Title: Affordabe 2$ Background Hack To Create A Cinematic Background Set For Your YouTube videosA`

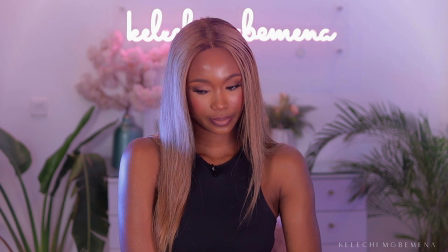(12:10)
Right. Yeah, so I'm not mad at this.
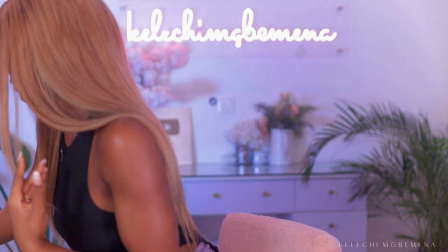(12:16)
I can definitely move this a little bit forward.
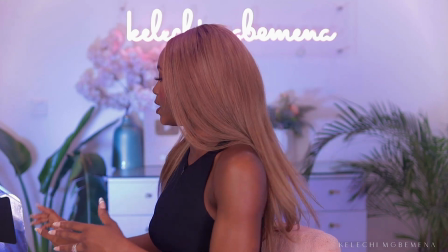(12:19)
I have this in an angle and it's hitting from down to up, so that way
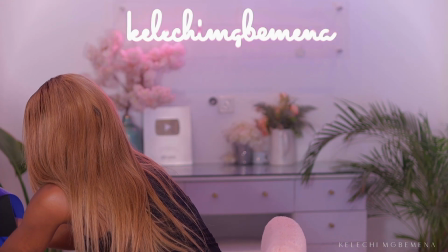(12:27)
it's not directly facing the wall, it's just like bouncing off the wall.
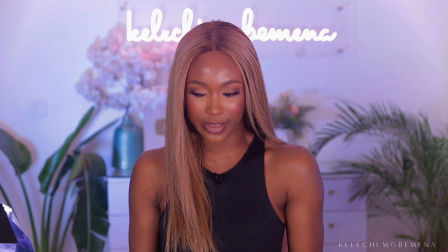(12:33)
Let me tilt this down a bit. This is what we are getting with this right now, and I love it.
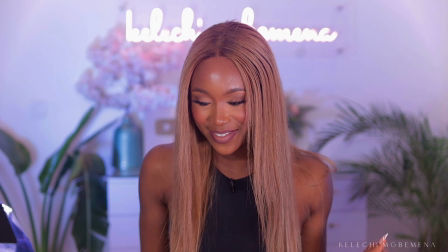(12:40)
Definitely love it.
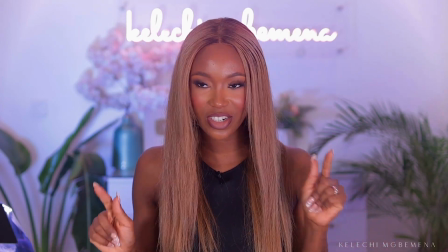(12:41)
If I wanted to create like a more intimate mood, I could definitely turn off one of my lights to get like more intimate.
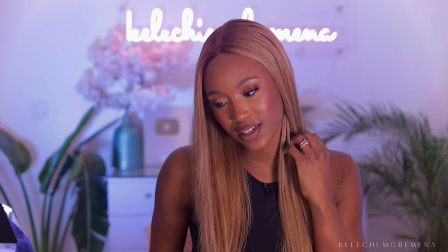(12:49)
Let me do that right now. So yeah, this is what it looks like with just one key light,
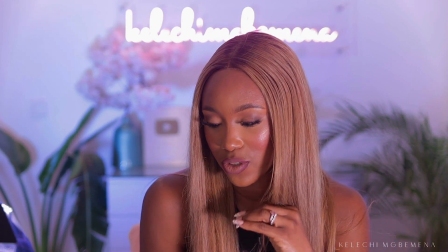(12:55)
filming with this, coming close to you guys, and this is what we are getting.
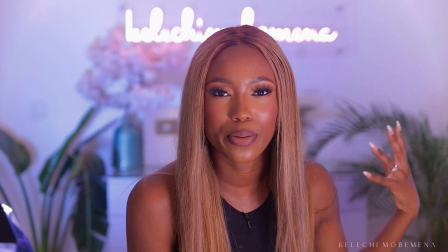(12:59)
Again, this light is like on the lowest setting, so that way the one behind me can shine brighter and more vibrant than it is right now.
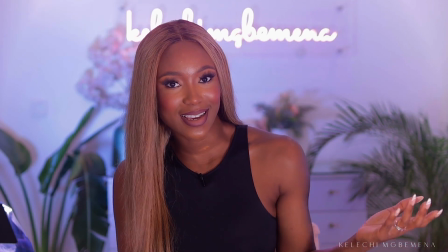(13:07)
But yeah, this is what we are getting and this is what it's giving so far. Could get used to this. All right, guys, so now we've come to an end of this video. I hope this was insightful. I hope this was amazing for you. If you're someone who has, you know, started off creating content, you're someone who also wants to explore the budget side of set design, as well as creating a background for your own YouTube channel or whatever creative space you're currently trying to, you know, work with. So yeah, I hope you guys enjoyed this video. Again, if you are new here, consider subscribing, because on here we kind of share a lot of tips, tricks, tutorials on how to level up your content, how to, you know, use what you have and then make it work irrespective of whatever budget you are currently working with. I like to experiment with, you know, what I have and, you know, turn it to the flip side of the creative life, right? So yeah, definitely see you guys in one of my other videos. Again, if you are yet to watch my other videos relating to content production, relating to set design, relating to what my background, my setup, my studio looks like, I'll have everything linked over here so you guys can check that out. I'll also leave them over here. I will leave my entire playlist here so you guys can kind of get acquainted, get started, and get situated on here. Also, feel free to subscribe. It is totally free, fun, amazing, and yeah, I'll see you guys in one of these videos. Again, subscribe, and I can't wait to see you guys on here.